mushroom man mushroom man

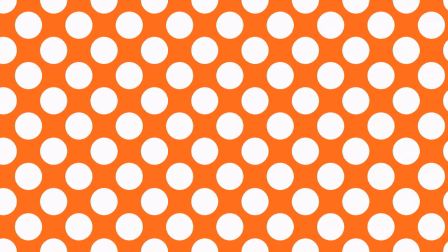246s
Thus, the affirmation of societal expectation leads to the construction of Daniel's dichotomous identity,
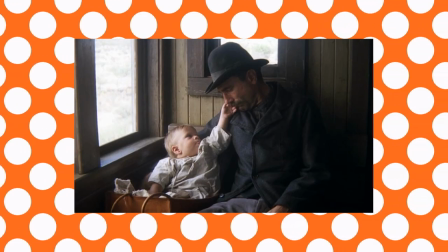251s
whereby he is socially a loving father, yet internally a heartless businessman. The commodification of reputation can lead to a greater need for an individual to conform under threat of ostracism or persecution. Within a society where a positive reputation leads to greater opportunities and power,
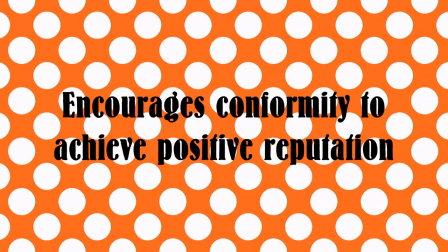267s
personal identity is discouraged in the face of abject conformity to social expectations.
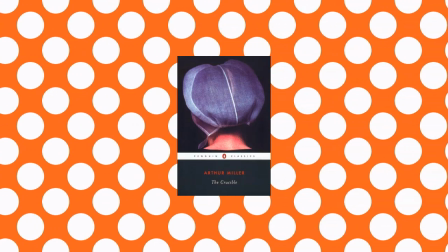271s
Within Miller's The Crucible, the power of reputation is readily apparent, greatly influencing the actions of its characters.
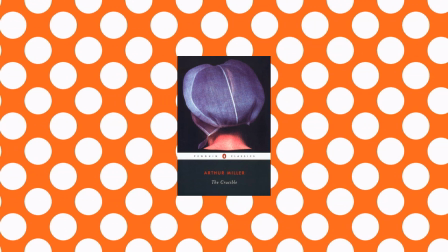278s
The play opens with a conversation between Abigail and Paris, wherein they discuss, in part,
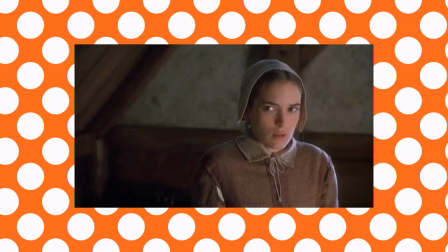282s
Abigail's reputation in the town as entirely white and with no blush about my name.
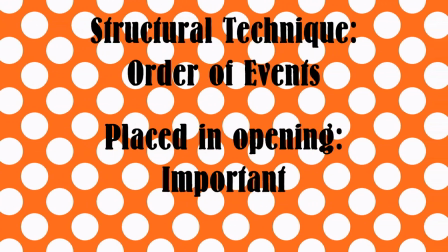287s
Through the placement of this discussion within the opening, Miller makes immediately clear to the audience the importance of reputation among Salem's residents.
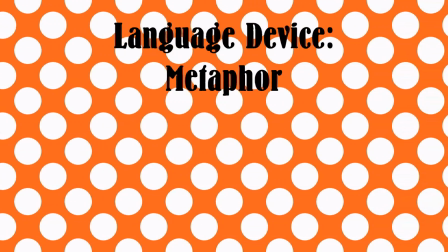294s
Furthermore, Miller utilizes a clever double metaphor to prompt further thought from the audience.
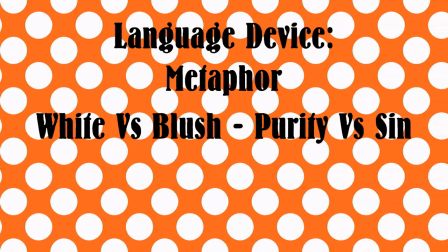298s
The white-vers-blush nature of Abigail's name creates a visual representation of the alleged purity of white against a starkly contrasting redness of shame or sin,
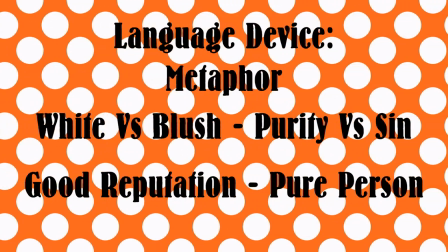307s
emphasising again the importance of reputation within the play, and how it shapes the suspicions and identity of the characters of Salem.
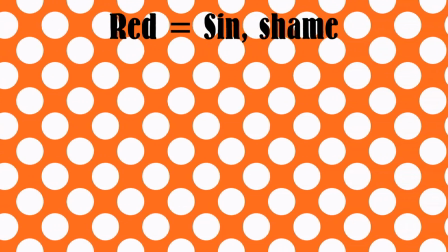313s
In addition, Miller's use of red to represent shame or poor reputation implicitly evokes a relation to the red scare of McCarthyism.
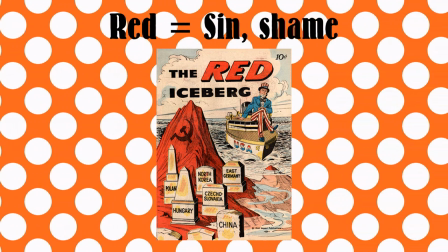321s
This links the importance of reputation in Salem to the contemporary audience of the Crucible,
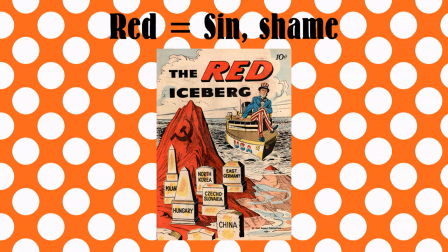325s
and illustrates how one's identity, as perceived by others, can hold great power over the individual, thus encouraging conformity.
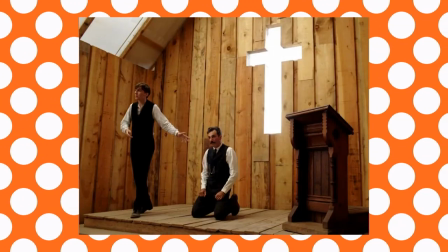331s
Similarly, the baptism of Daniel Plainview in There Will Be Blood serves to emphasize this same theme, yet features differences in the effects of pressure towards conformity.
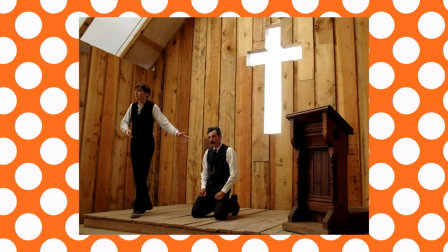339s
In this scene, Daniel is blackmailed into confessing his sins and being initiated into the Church of the Third Revelation, led by Eli Sunday.
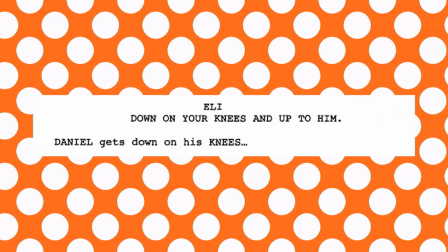346s
The use of stage direction makes apparent the power dynamic within the scene, with Eli standing and walking while Daniel is kneeling.
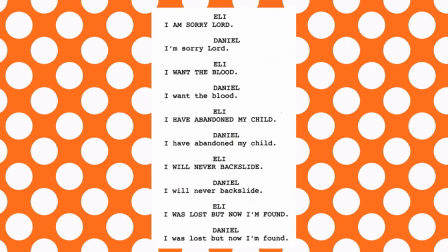352s
The dialogue in this scene further illustrates this, with Daniel's few lines being parroted back from Eli.
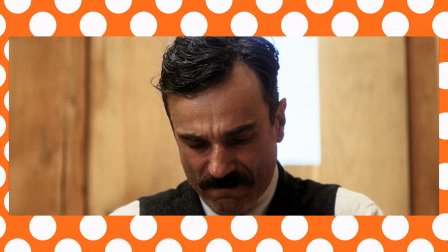358s
Contrastingly to Miller's play, however, is Daniel's admission to sin. Rather than repeatedly deny his misdeeds, as Abigail would, Daniel admits to them repeatedly to the crowd.
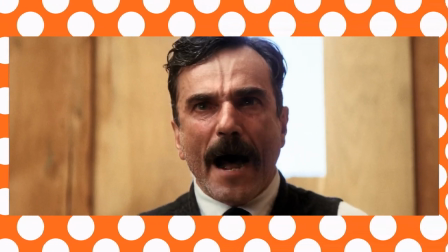367s
Through the use of his increased volume and angry tone, it becomes apparent that this confession deeply affects Daniel.
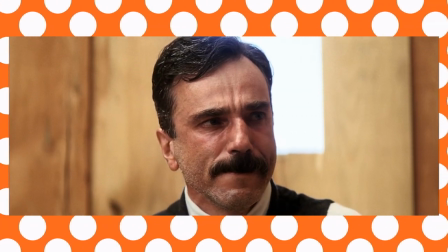372s
In this sense, There Will Be Blood illustrates how the pressures of societal expectation can lead to positive changes in personal identity,
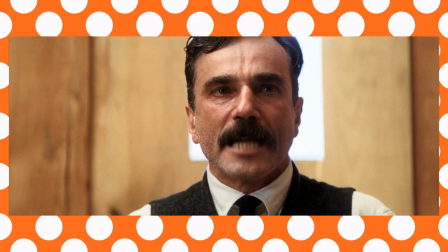378s
as Daniel begins to understand the immorality of his actions via this destruction of his reputation.
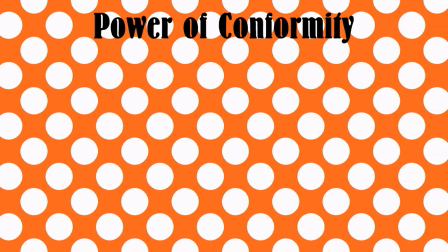384s
Through an exploration of the power of conformity and the value of reputation within society,
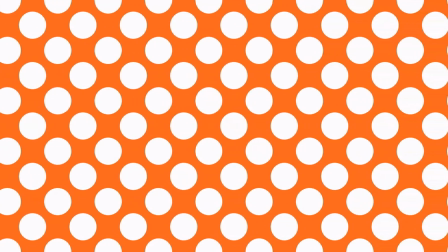388s
both The Crucible and There Will Be Blood effectively demonstrate how one's sense of identity and status within a society is derived from both the affirming and challenging of social expectation.
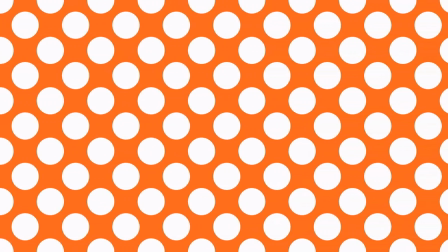397s
Through the application of various literary techniques and textual devices,
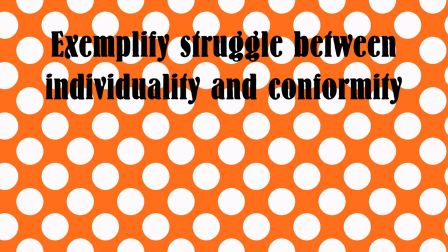401s
both texts exemplify the struggle between maintaining individuality and conforming to societal expectation, and how this can lead to conflict between the individual and the world around them.
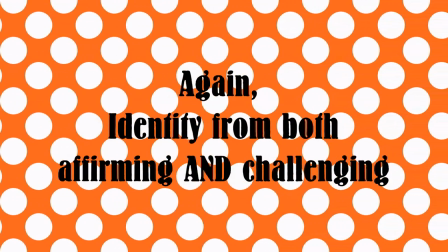409s
Because of this, it is clear that a combination of both affirmation and challenging of social expectations shape an individual's identity and sense thereof.